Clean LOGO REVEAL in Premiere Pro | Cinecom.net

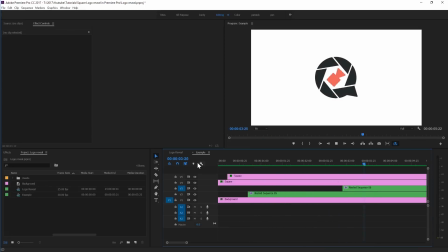Today I'm going to show you guys how to create this modern logo reveal inside Adobe Premiere Pro. And the great thing is that also Premiere Pro CS6 users can just follow along, so let's get started.
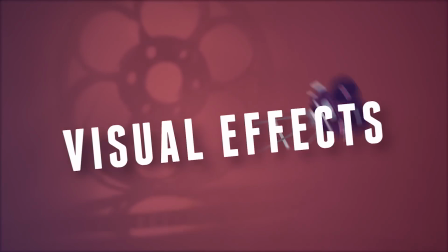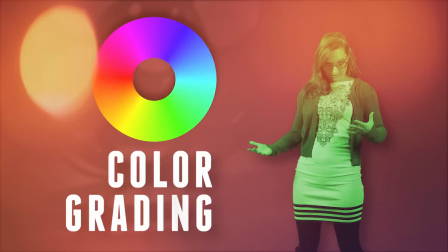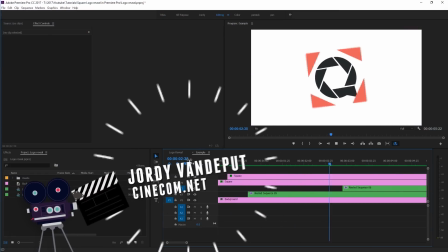What up guys, Jordy here for Cinecom.net and welcome again to a very exciting tutorial.
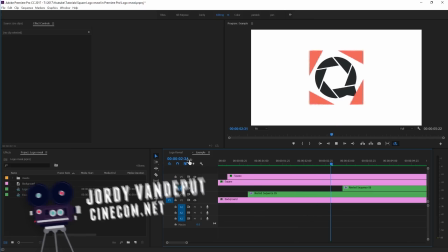This time we're going to create this modern logo animation, something similar that we did a couple of months back,
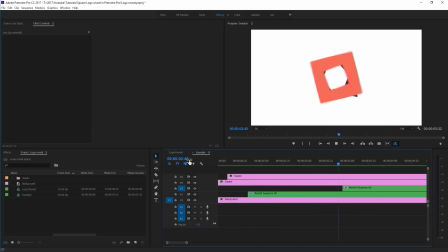but we had so much positive reactions on it that we just had to create another one, a new design and also new techniques.
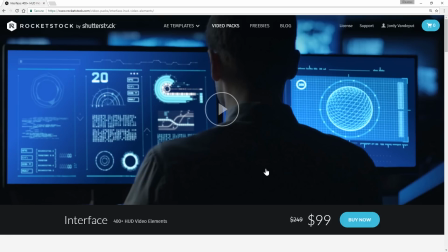Now before we are going to start, I first want to thank the sponsor of this video, which is Rocket Stock today, and they have actually launched a brand new pack called Interface,
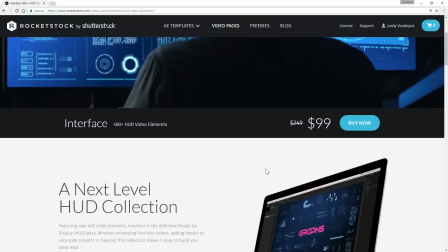and I'm also very happy that I was able to test this pack out and it actually looks very gorgeous.
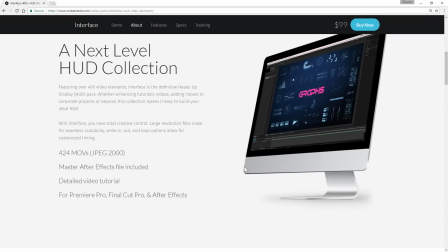It is a pack with more than 400 video elements that you can use for your next science fiction project.
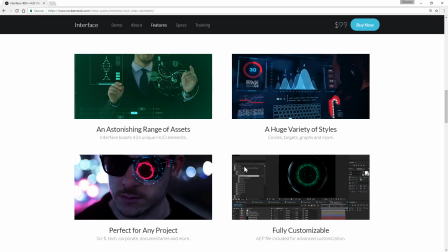And I definitely want to make sure that you guys subscribe to the channel because next week we are going to make a video about how to track objects inside After Effects. We're going to feature this entire pack in that video and how to use these elements in your next film project. So that's going to be pretty cool. There are a bunch of things in here like display elements, overlay effects, etc.
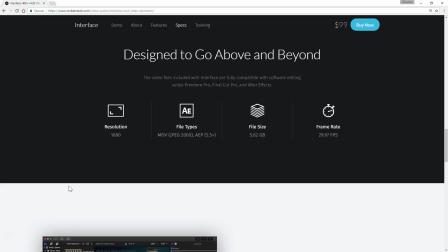So make sure to check that out. Just follow the first link in the description below and that will bring you to this exact same page where you can read all about it.
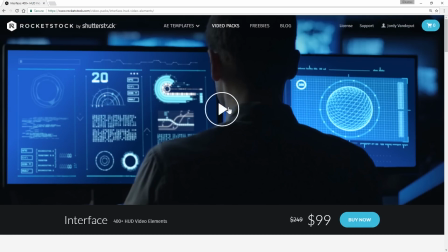And definitely make sure to check out this awesome promo video. It is really cool. Alright, let's get started now with the tutorial.
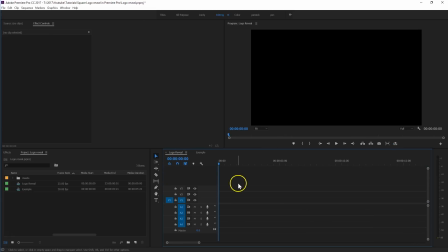I've got a blank sequence right here and the first thing I want to do is create a background. And we can do that from the new item button down below here and just select color matte,
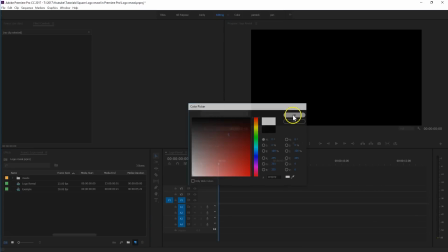press OK, select a white color, again press OK, and just give that any name, for example,
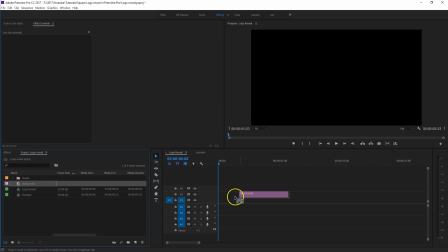backgrounds, and drag that solid or color matte into the timeline, like so. And then right here, what I have is a logo, it's a PNG file, and actually, I'm just going to string this a little bit bigger.
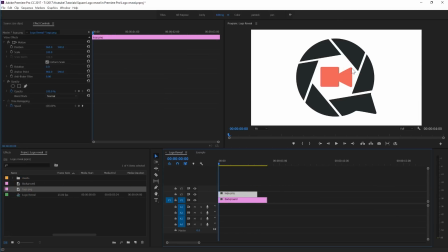This is a logo with a transparent background, and that is something important that you do need. But typically your logo is designed in Illustrator or perhaps Photoshop, so in there you can kind of disable that background, export it as a PSD or as a PNG file so that it is transparent. Alright, the next thing that I'm going to do is create a square that is going to pop open from the middle.
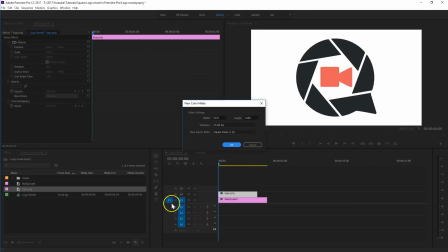And again, I'm going to click on that new item button down below here and select color matte, this time not the 1080-20 white, but 1080 white.
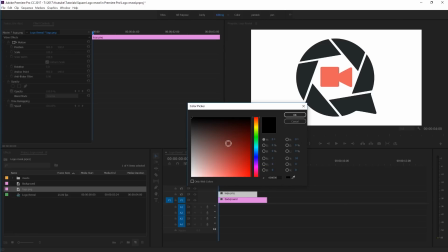And that way the dimensions are at a square. Press OK, and I'm going to select a color from my logo, which is always nice to have like the same colors. So I'm going to use the color picker down below here and just select the same red here as my camera, like so, and then just press OK and give that any name again, for example,
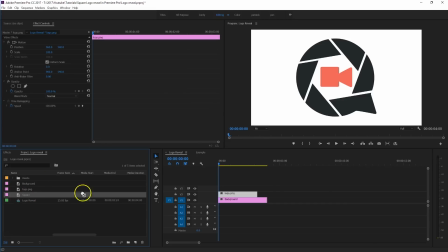square. Press OK and drag that into your timeline, like so.
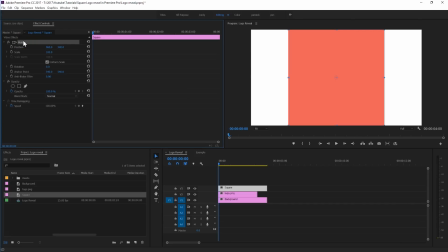Now we could do the animation here on the motion from your effects controls panel, but actually the better way to do that is from your effects library and just search for transform. This is something that I've actually covered in a video that I've done before about the 5 essential effects that I believe any advanced editor should know about in Premiere,
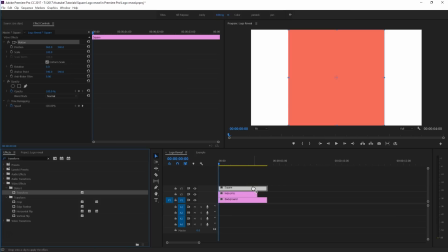and this will actually allow us to create motion blur. So just drag that effect onto the square, and from here what I'm going to do is just animate the scale.
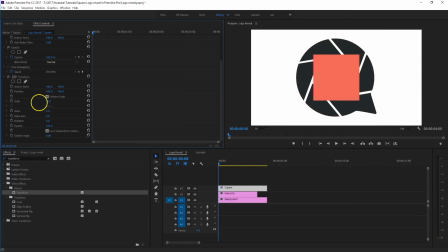You can let that start from 0, for example. Enable the keyframing for that, go a little bit forward in time, and just increase that scale to something like this here so that it pops open very nicely. And then we're going to put that back to 0 scale, so just make that 0 like that. And now we've got 3 keyframes and the animation should go to something like this.
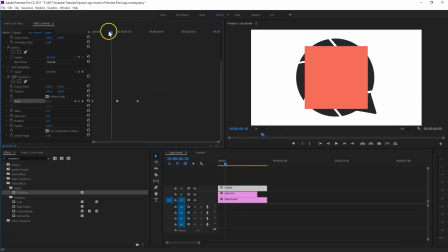Now what we're going to do is kind of play around with these keyframes so that we have a nice looking animation, because this looks very robotic. Doesn't look good. So the first thing I want to do is actually just kind of move these keyframes a little bit closer to each other so that they kind of pop open a bit faster, like so. And what I'm going to do next is here on the middle keyframe, just right click on that and say Bezier.
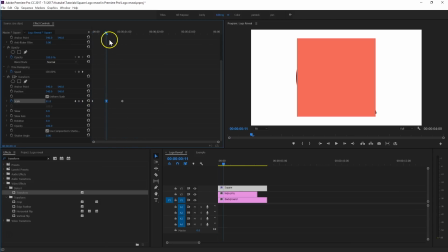And that way we kind of have the animation go smoothly to that point and it goes out again smoothly.
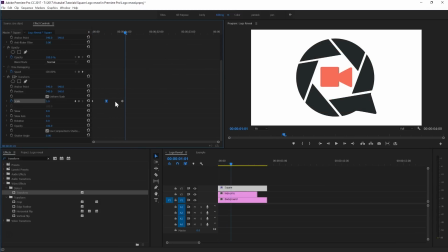Let's just play that so you can kind of see what it does here. Looks pretty good. Now actually you can kind of fine tune this even more by opening up that scale property, and from here you can actually see the curve of what that animation is doing, and by selecting that keyframe you can kind of change that curve. So what I'm going to do here is pull this lever, and that way you can kind of see how this curve goes.